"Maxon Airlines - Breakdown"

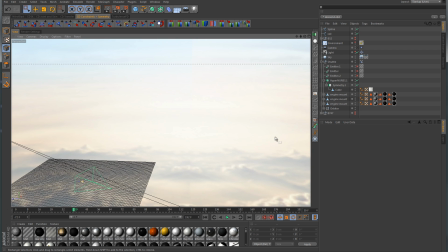(8:07)
And this particular light is, you can see it back over there in the distance right there, right about the location where the sun is in this large image that I'm using on the sky object.
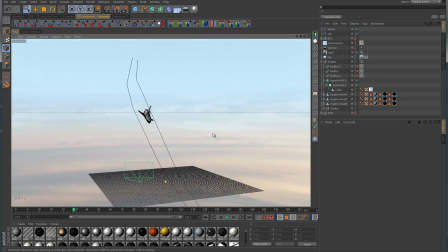(8:18)
So that is the only light in the scene, and of course, again, like I said, I'm using the sky sampler.
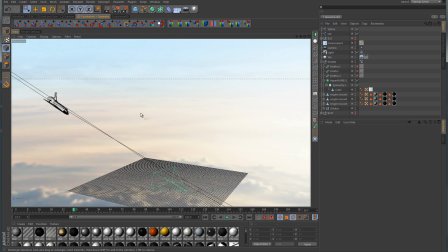(8:23)
Now in order to get the flare, I used optical flares for that in After Effects.
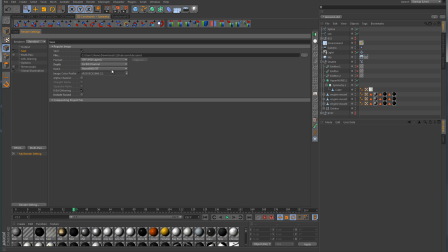(8:29)
So what I did was I went into the render settings, and for the save dialog, if you come down here to compositing project file, you can expand that down and just be sure to enable that for save. And the application, of course, was After Effects, and then include 3D data, and I just clicked that there as well.
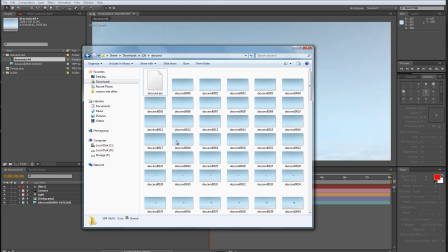(8:49)
And then all you have to do is just render it out. Okay, now once you render out your image sequence, and I rendered this out as a TIFF sequence, and what Cinema 4D will do will create a AE compositing project file, and all you need to do is just drag this over into your project manager here in After Effects,
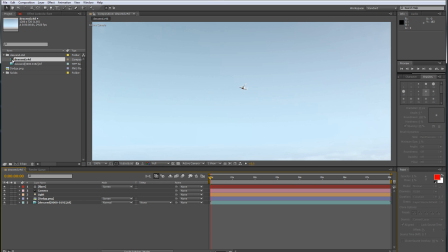(9:07)
and that will open that up here. You can double click on that and it will open everything up in your timeline. You'll have all of your solids here and whatnot. So as you can see, here is the sequence here, and I'll just scrub through this. It's probably going to be a little slow because I do have some color correction. I have motion blur, and I also have the optical flares running.
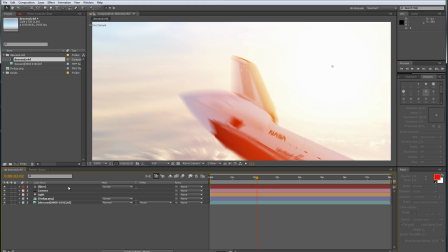(9:28)
Okay, so that's a pretty good shot. So I have my different layers here. I have the flare layer.
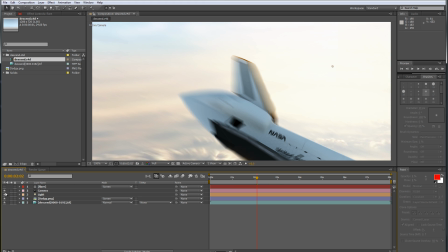(9:33)
Turn that off. There's that one. We have the camera. We also have the light. You can see where the light is at over there. I also have the Dodgy Texture. This is the texture that was provided by Andrew Kramer over at videocopilot.net.
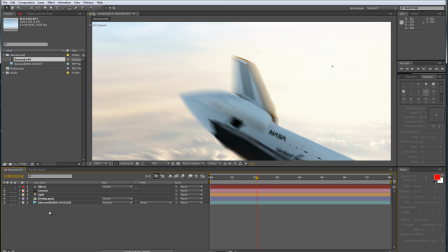(9:48)
This was for his emergency landing airliner. I think it was American Airlines that he did. So he provided that, so I decided to just go ahead and use that as well. Let me turn the motion blur off here. I believe I have that on my main one here.
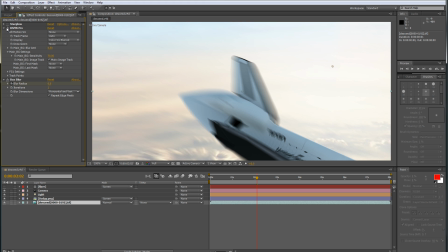(10:03)
So I have star glow, and I also have real smart motion blur and some box blur. Okay, so there's the image right there untouched with no post work.
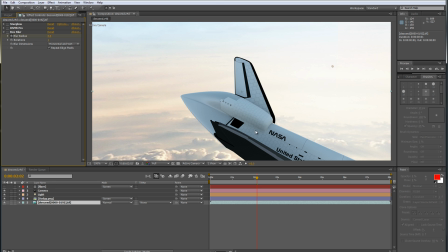(10:16)
So I added the optical flare, and I also added some glow with the star glow, which is by Trapcode. So we'll turn that one on. You can see that adds the glow, and what that does is that just kind of highlights some of the specular from the light over here.
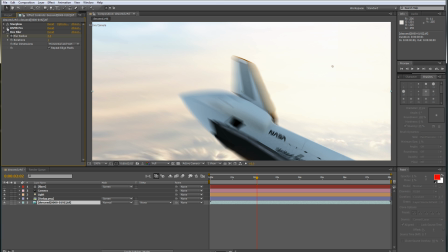(10:32)
Turn on the motion blur, and we'll turn on the box blur a little bit. And then of course we have the Dodgy Texture, which was actually kind of like that smudgy material like would be on a camera lens.
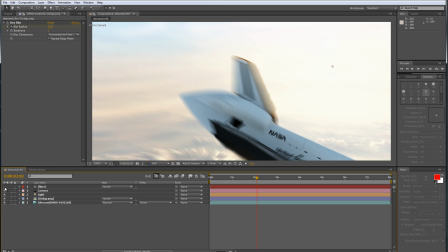(10:49)
That's what that was. And then of course the optical flare. Now for the flare, I actually have some color correction in here, and that was with a curve adjustment. So I just made some adjustments here just to kind of bring out those nice orange and red glows.
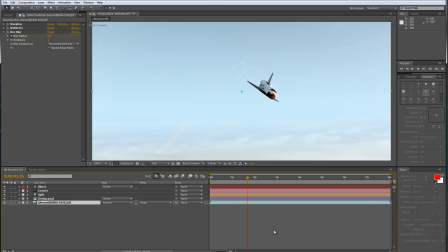(11:04)
You can see them there. Okay, so that wraps up this walkthrough on this breakdown for the Maxon Airlines animation. Hopefully this has answered some of your questions. I know a lot of you were asking about it. You wanted to see what was put together in Cinema 4D and After Effects with a little brief explanation of how it all come together.
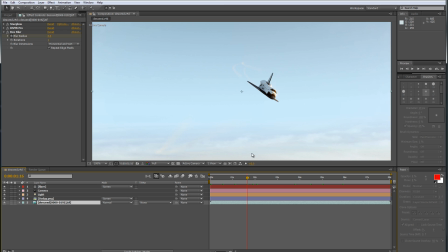(11:23)
All right, so I think that about concludes it. Thanks for watching.